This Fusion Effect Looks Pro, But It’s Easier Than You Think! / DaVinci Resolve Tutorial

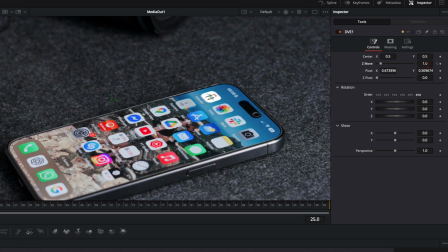247s
So I'll go 15 frames further to 25 and then I adjust here the set position to around here.
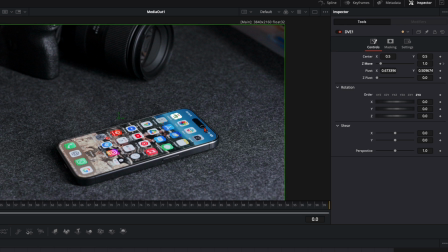255s
So what we've created is we have here this icon and then it starts floating up. And make sure go to settings, motion blur and put the quality and shutter angle all the way up. So when the icon flies up we have some motion blur in it. So this looks way smoother at the end.
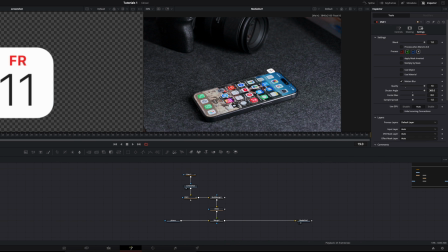273s
So this is the first icon done. Now we need to repeat that process with every single icon.
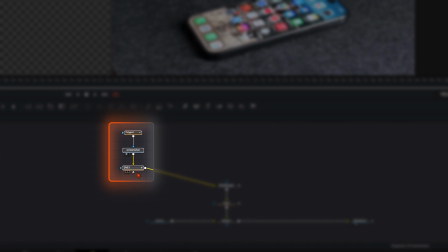279s
Select these three nodes, copy it by pressing CMD or CTRL-CV,
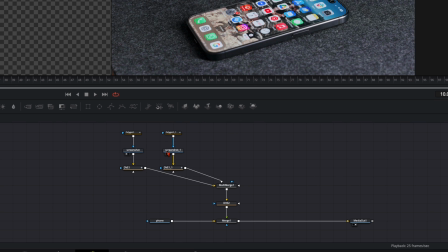286s
copy it over here and connect it with the Multi-Merge. Now I recommend to put the screenshot here, the next one in the left viewer,
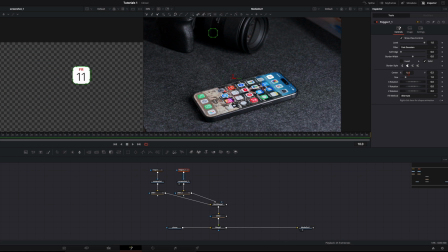296s
select the polygon mask and then here with the center x position just slide over with your mask until you're here at the next icon.
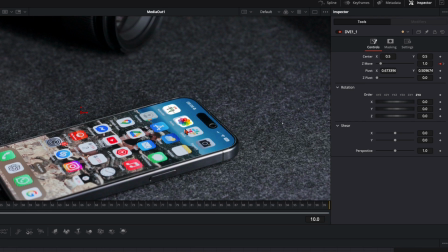306s
Then select here the DVE from the second screenshot. Zoom a little bit in and now you can see we need to adjust a little bit the position.
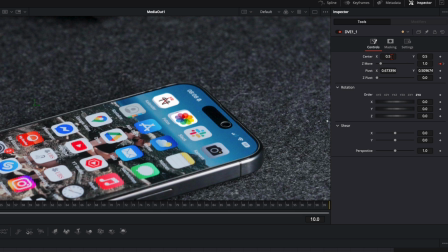315s
So don't touch here the Z move. Only center X and Y. Put it a little bit over. Take the pivot point and put it on top. And like so you have two icons down.
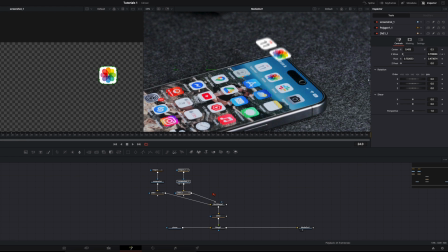326s
Once again select these three nodes. Copy it over. plug it in put the screenshot in the left viewer select the polygon slide it over to the next icon select the dve node center x position a little bit to the left take
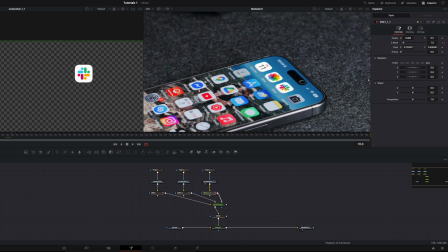344s
the green x and put it on top and so you have three icons down and now i
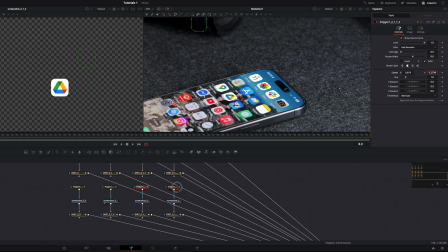349s
think you got the hang of the process so just repeat it until you've got every single icon or as much icons you want to animate so
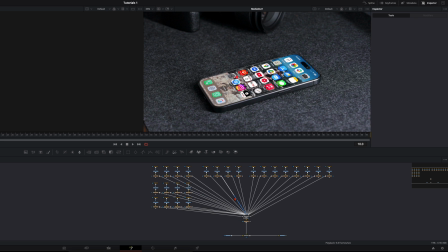358s
once you've connected every single icon your fusion will look something like this pretty cool i think we can forget about the upper section right here we just focus here on these notes down here now we want to let them float up in different speed and positions for
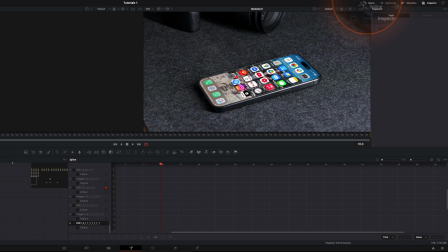376s
that we open up here the splines here you can forget about here the polygons
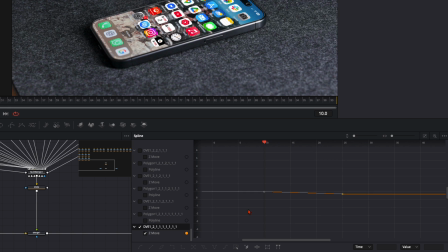381s
we don't need that we only want to have the dves and you can see here from frame 10 to frame 25. This is the curve from the keyframes from the floating up animation.
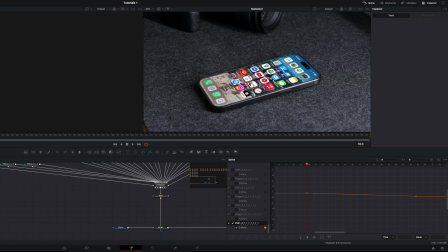392s
And now we want to have it a bit different. So for example this icon floats more up than the YouTube icon and we want to give a bit of variety in this whole scene. And for that go here to frame 25 where all the icons are in the air.
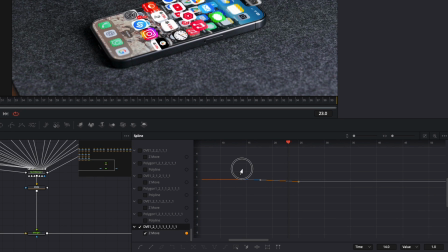410s
Now you can reposition here the starting point by holding down shift you hold it in the same line so when you move up and down it won't get affected so i want it to start right here and this is the end keyframe without holding down shift i just move it around to somewhere
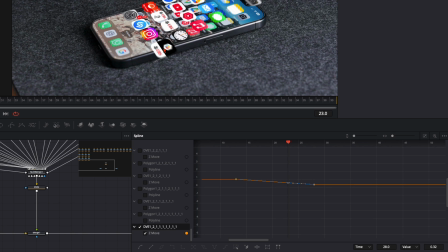426s
like here and like that this icon floats in a different height and direction as the other ones now i repeat that process with all the icons i just select this one here and put it somewhere else.
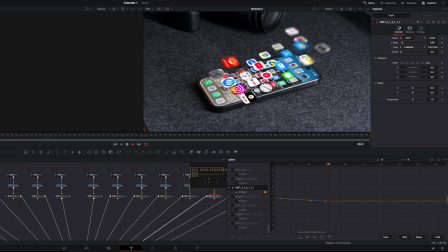443s
So once you've done it every eye can go to different heights and in different speed. And that gives this animation way more look into it.
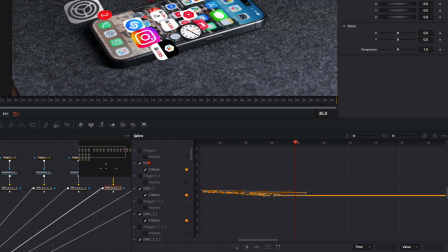453s
And of course we need to smooth all the keyframes so select all your DVE nodes, click here on zoom to fit, with command or control A select every single one of them, press S and then press T to open up this menu and ease in to around 80.
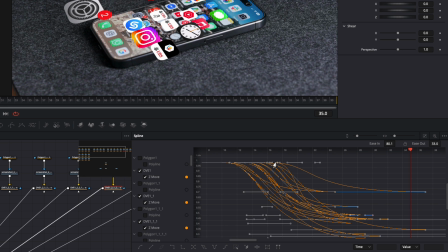470s
And this will make this animation so smooth to watch. Then deselect all of them.
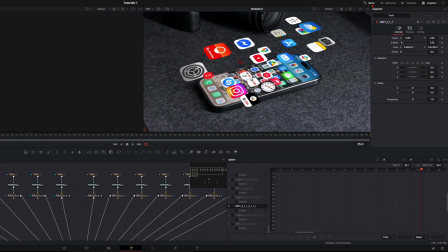475s
Now we are done here with the DVEs. You can close the splines for now but of course we are not done yet.
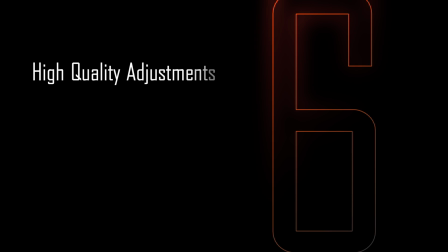481s
We make two more adjustments to spice this animation a little bit more up. Here we have our phone.
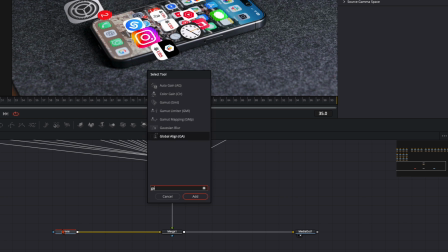488s
With the phone selected hit shift and spacebar and type in Gaussian blur and press enter.
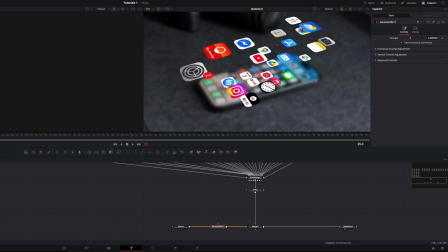493s
Now you see everything goes blurry except from the icons and this is what we want to have.
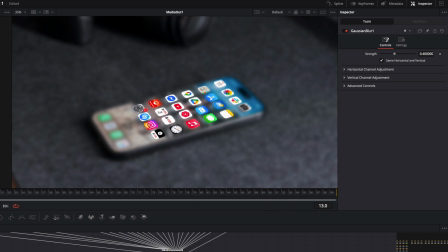499s
Here on frame 10 the animation starts. At this point we want to blur our smartphone. So we go here to around frame 15 I think, select the Gaussian blur and put it to around 0.3. Select here the keyframe, Then here on frame 10, reduce it to 0.
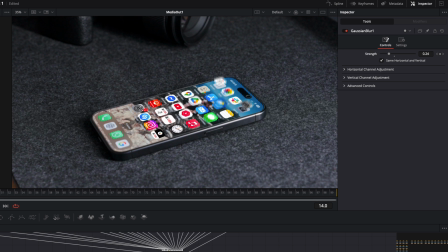518s
So here from frame 10 to frame 15, the background goes blurry while the icons pop up.
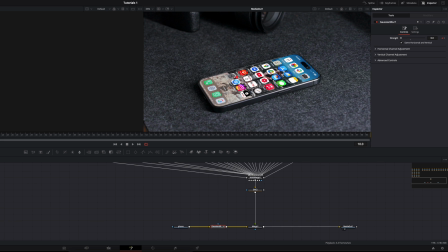524s
And at the same point, we want to give the icons a little bit of a glow, so we have more like this hologram effect like in the other tutorials I've did.
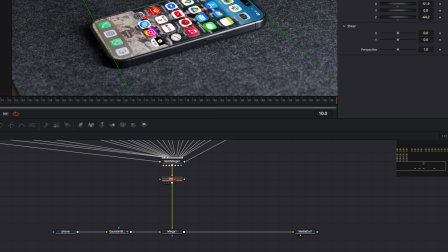533s
So here after the DVE node, hit shift and spacebar and type in soft glow.
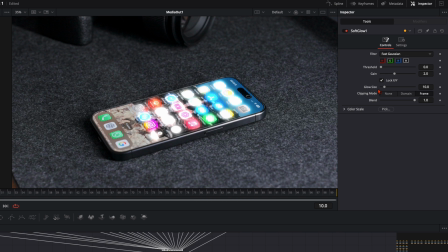538s
And now all the icons start to glow, that's very cool. what I really like to do here with this glow is I disable the red put the gain to around 0.35 and the glow size I will leave it like that so when I turn it off and on it just gives that
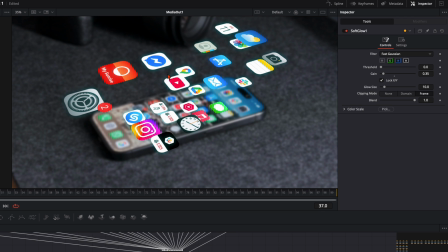555s
little teal glow to it and in my opinion this looks very cool especially up here when they are floating it gives a bit more of this
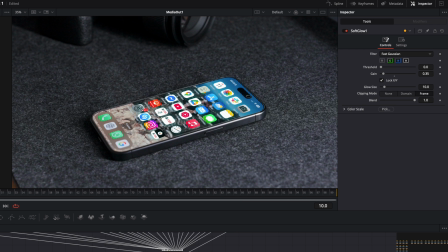564s
hologram feeling to it and of course we want to keyframe them as well here on On frame 5 where everything is blurred we set here the keyframe on the gain. And on frame 10 where we have no blurred phone we reduce it to zero.
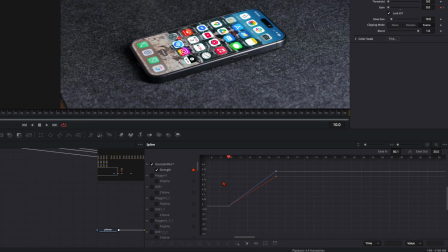579s
So we have exactly the same curve. When I open up here the splines you can see the Gaussian blur and here the soft glow have exactly the same curve.
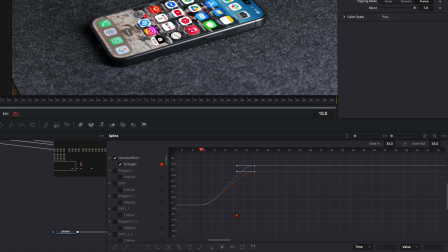587s
And we can smooth them by pressing command A and press S.
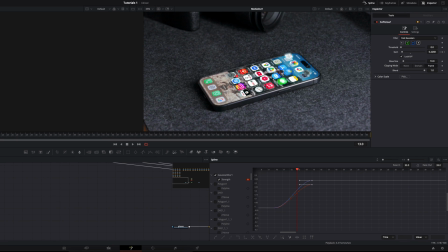591s
So like that we have a blur and a glow while the animations start to float up. But I think it comes too early so maybe we can take here these two keyframes and by holding down shift we drag it a little bit over to maybe frame 20 so we have a bit more space here in between.
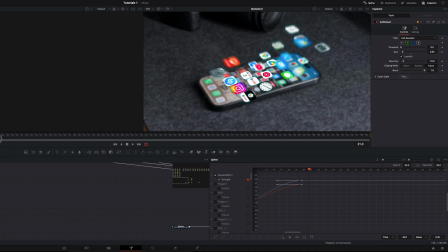610s
Yeah, I think that looks way better. So you can make it like 10 frames. Now your animation should look like this. And if you're not happy with the positioning of the icons, open up the splines, search icon you want to adjust and slightly adjust the curve where you want the icon to have.
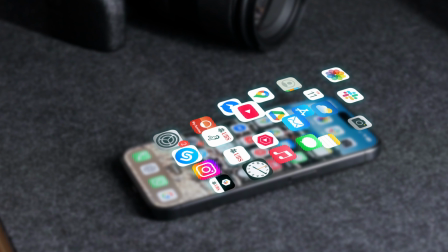627s
That's pretty much it. It was a bit more of an advanced tutorial but I hope it was easy to understand.
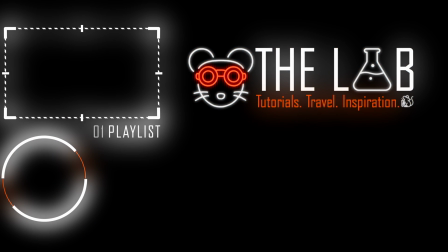633s
With that said, have fun creating and see you in the next one!